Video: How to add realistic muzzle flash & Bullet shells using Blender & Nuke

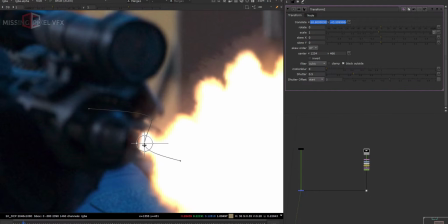(8:31)
We don't have to be very precise because the muzzle flash is like on and off for the frames,
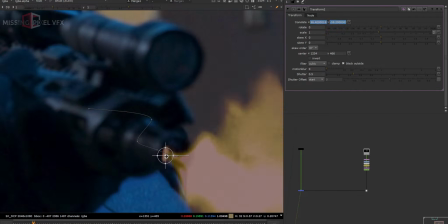(8:35)
so it's okay if I get like not accurate position, but try to be in that circle of the gun point.
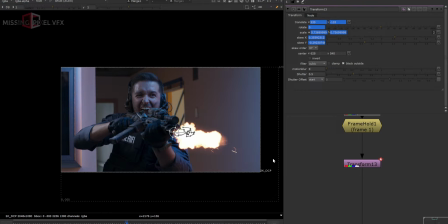(8:45)
Spent some time and I just animated this transform node for the muzzle flash, and for some reasons I just removed the another transform that I used before and I did all in one. That's not really important. You can just use multiple transforms or you can use in one. That's really simple one.
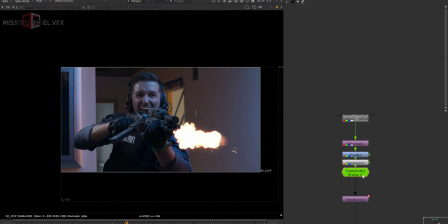(9:02)
Let's remove this frame wall now. We don't want this anymore because we already tracked it.
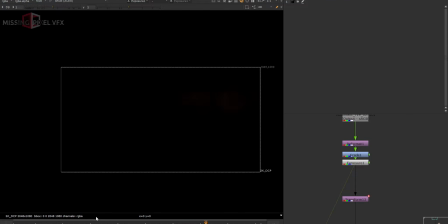(9:06)
Now if I play the muzzle flash, we can see the muzzle flash is getting off after the frame 15, so we need to keep it on loop. So use a retime for that. Grab a retime and just connect it here and view it from the retime.
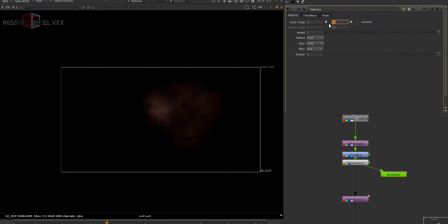(9:21)
Click on this both the options and make it 15, because after 15 it's getting off.
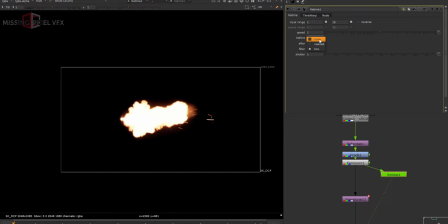(9:27)
And I will just keep it on none and I will make it on loop. So now we see that muzzle flash will not end, it will keep playing forever. Let's connect that and now see it from here. Okay, that's looking really good.
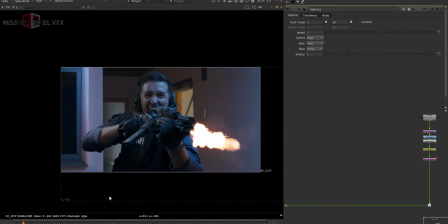(9:42)
We just did the tracking and we just looped it by using the retime, and we just merged it on the shot using the plus blending mode.
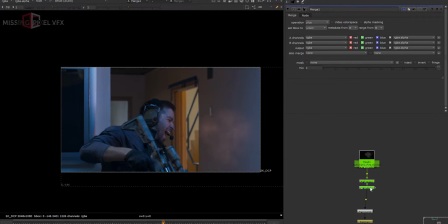(9:50)
Now let's make some adjustments on the grading and all. Let's take it up. Now on the first frame, we did the grading for the muzzle flash. We made it a bit warmer, but because of that our smoke is getting warmer. So we need to do some 2D fixes.
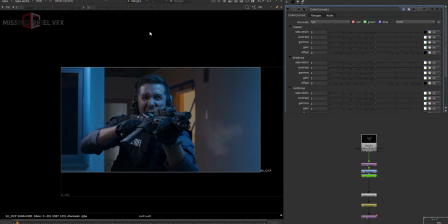(10:03)
Like if I take a CC node and I'll remove the saturation of that muzzle flash, If I go back, now my muzzle flash is getting desaturated, but we want the desaturation only on the smoke.
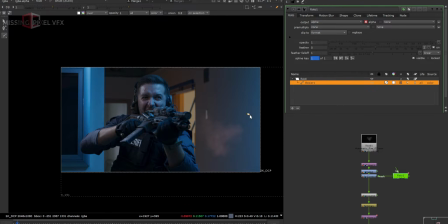(10:16)
So I will add a roto and connect it to the mask of that color correction node, and I'll simply do a simple masking.
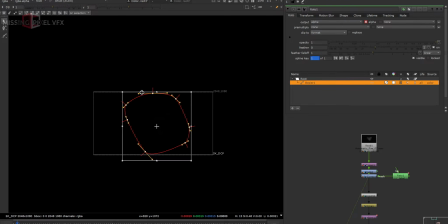(10:22)
Let's view it from this muzzle flash here. We don't read the smoke. I'll increase the gain of the viewport, and just by doing this kind of masking, we can do a simple grading on that smoke to make it less warm.
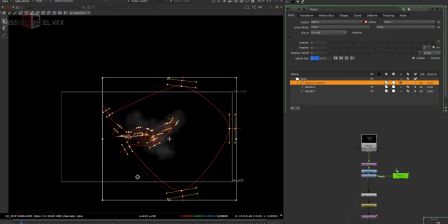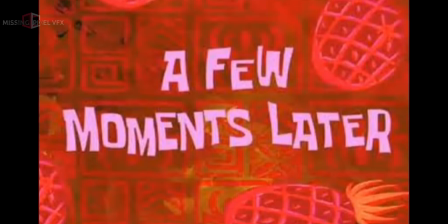(10:43) A few moments later.
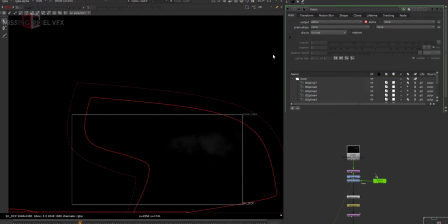(10:45)
So just like that, I did the roto, and we can see our smoke is not getting warmer just because of that color correction node, which is on 0 saturation.
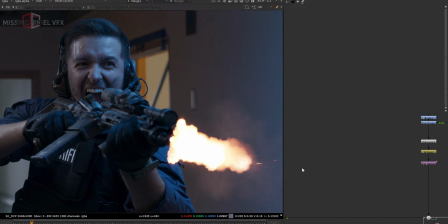(10:53)
Well, the next point is adding the guardrails on the muzzle flash element, because we read this kind of very prominent and sharp edge. So we need to get some kind of motion blur thing, or more like a power on the muzzle flash.
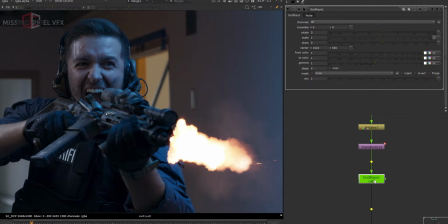(11:05)
Let's take a guardrails, and I'll add it here and take the center point here, and I'll just increase the scale.
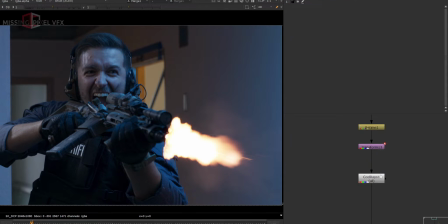(11:18)
So the reason we added this cartridge is because we're getting this kind of blended motion blurry edges,
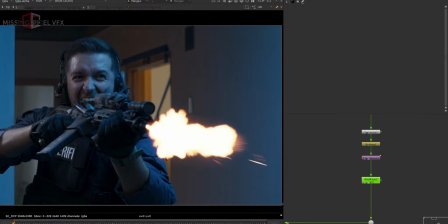(11:23)
which is really good for the muzzle flash shots, and it will look better when we play the shot. Now if I play, that muzzle flash is looking the same on almost all the frames, so we need to add some variations, like on the, for example, on this frame, I'll take one more different muzzle flash. I took this element because it has some extra shapes in it, and I'm just pre-melted it. And this is from production crate. I have shared the link for this one, and did some grading, make it warmer, and like just added some white point values, and remove the red values because it was too red before, and added some extra highlights. Like if I just decrease it, you can see the clamping effect, so I'm just making it a bit brighter.
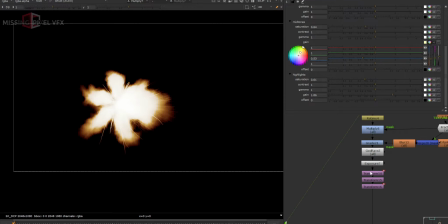(12:07)
And overall grade, and I'm just using this as an extra element in some of the frames.
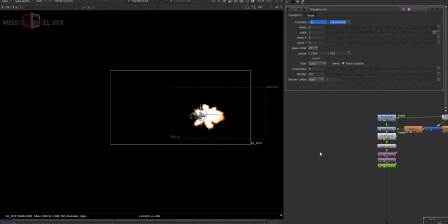(12:15)
This one is also tracked with the gun point, so if I just merge it with the gun, you will see that it's the same thing we did for the previous muzzle flash.
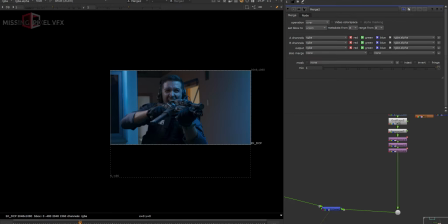(12:27)
So we're just playing it, and we're not going to use it for all the frames. I'm just going to use it for 1 or 2 frames, like just to bring the variation in the muzzle flash of this one.
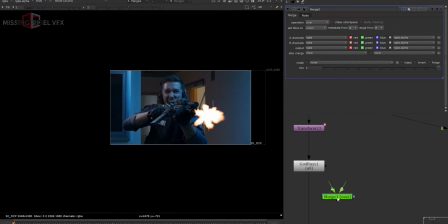(12:37)
So for that, I'll just add this here, the merge,
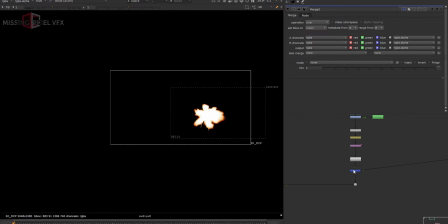(12:42)
and now this one is added here, and I'll keep it on plus mode.
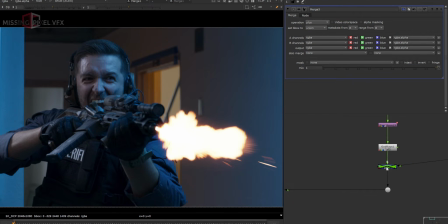(12:49)
So now we can see that some of the variation is getting there in that muzzle flash. Why not using it all the frames, just for any random frames?
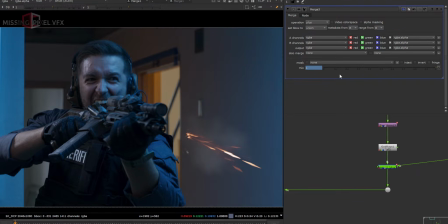(12:58)
I'll keep it on for the first frame, go to the next frame, I will make it 0, and I don't want to creep on these frames.
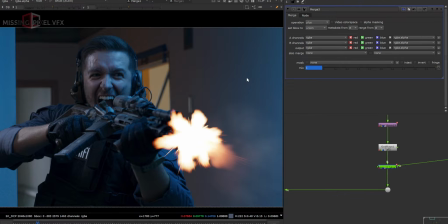(13:07)
For example, this one is looking a bit weird, so I'll keep it 1 here and make it 0, and make it 0 here.
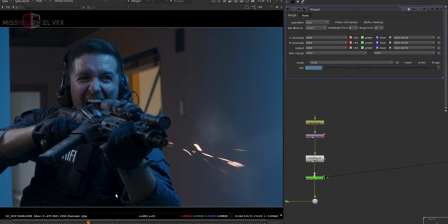(13:13)
So it's like random, it's not like for all the frames. Let's get this one here, make it 0.
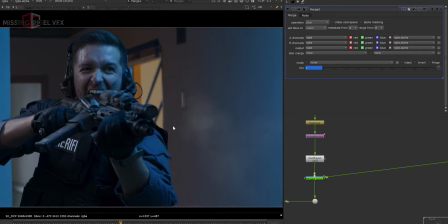(13:23)
So in the play we get that kind of variation. That is what we want, and that's the reason we added this one.
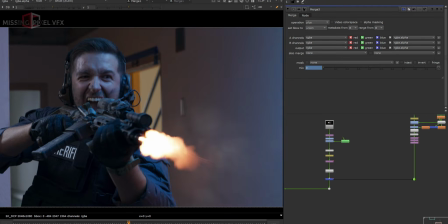(13:29)
So next point is, let's turn off the muzzle flash once he got hit.
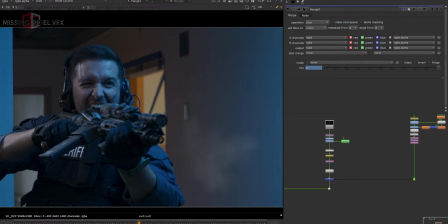(13:33)
Like on this frame, I think he got hit by another person or another gun. So let's turn this off around here. Let's turn it off after this one.
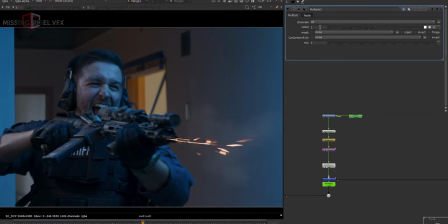(13:43)
I'll use a multiply and make it 0, and before that keep it 1.
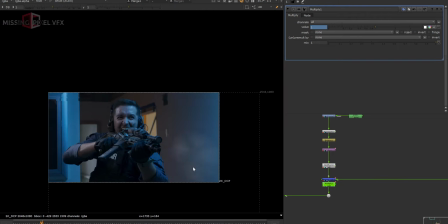(13:48)
Let's play it. Cool. So we don't see that muzzle flash after that frame.
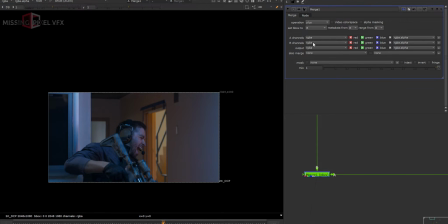(13:57)
You see the extra bounding box, set box to B, so we'll not see the extra, so we'll not read the extra data. Now second thing is adding some bloom. For that we are going to use one more node called Epiglow.
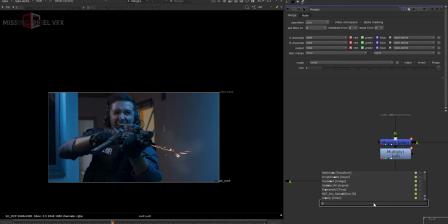(14:10)
That is one of the free gizmo. I have shared the link. This one, I'll connect this one here, and let's go to the first frame.
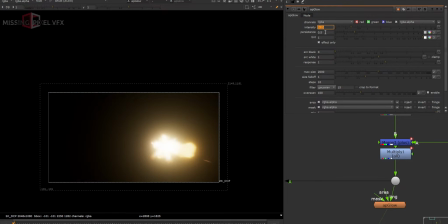(14:19)
I'll keep it very less and make it 0.72 or something like that, and let's merge it on the shot.
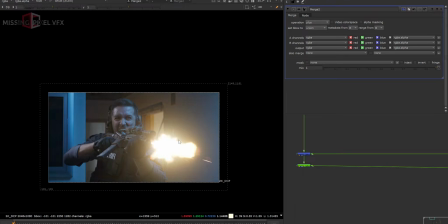(14:30)
We'll put it in plus mode, so we get this kind of bloom, which is really good interactive light for this kind of muzzle flash shots. So if let's put this on B first, and let's play it.
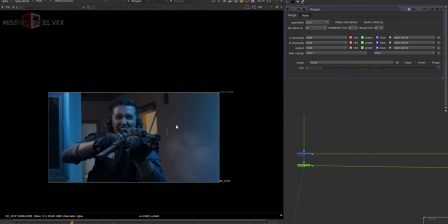(14:44)
So we get that kind of bloom when the muzzle flash is happening. This is really cool for the muzzle flash. There is one more trick that will help this here.
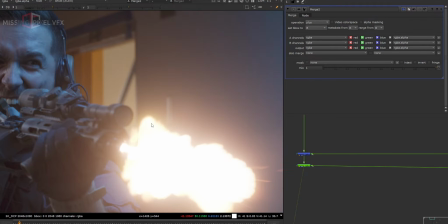(14:55)
Like for example, if I go to this frame, now we have this bloom and we have this muzzle flash,
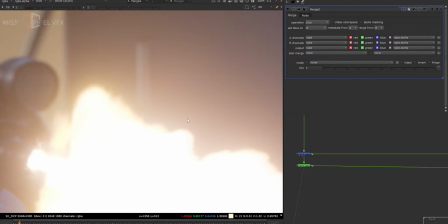(15:01)
but there is something missing in between this both the layer. So I'll grab an edge blur,
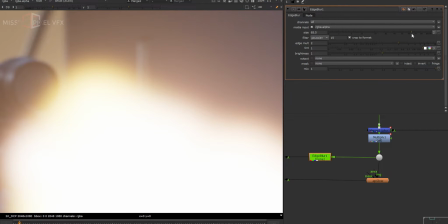(15:09)
and I'll just increase the values of that edge blur. So we're adding the edge blur on the main layer, not on the bloom.
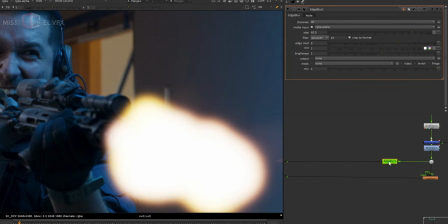(15:17)
So if I see it here, we added the edge blur here, and I'll reduce the mix values.
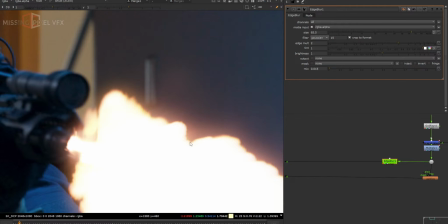(15:24)
I'll keep it very less, so we get that kind of subtle interactive light around the muzzle flash. Let's turn this off and you can see a bit of difference, or this kind of atmospheric glow around this muzzle flash. And then we have this overall glow or bloom. Now there's one more simple technique which I really like to add for this kind of shots.
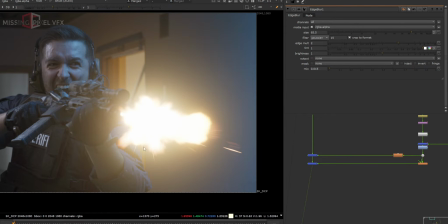(15:48)
I will go to the first frame and I want to add some extra sparks out of the gun, and there are already some sparks in the element, but I'm going to add some more. So for that I will take a constant node here and
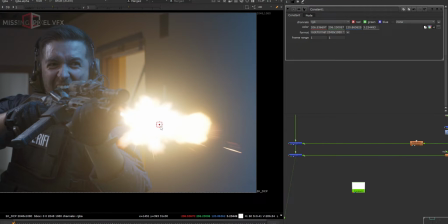(16:02)
I'll just use the speaker and pick any of this color here in the brightness and keep it on RGBA and keep the value 1 here and just simply merge it on the shot.
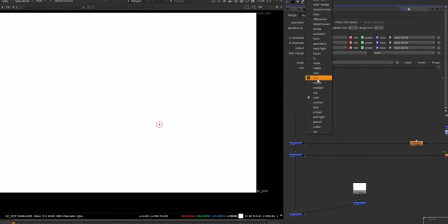(16:14)
And I will take a mask here, use a mask, and I will take a paint node, connect it here,
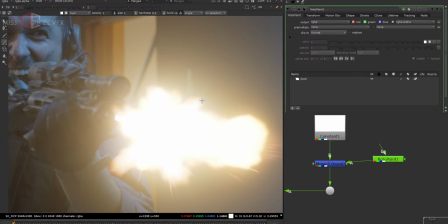(16:24)
take this brush node, make the brush point very small, and I'll just simply add this kind of sparks here.
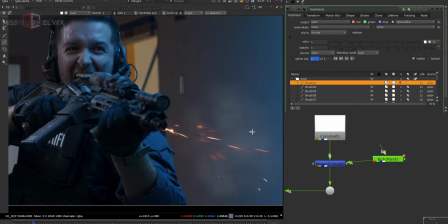(16:35)
This is very small thing, but this will give more impact to the shot. Likewise, you can keep adding, and let's play it and see how that looks.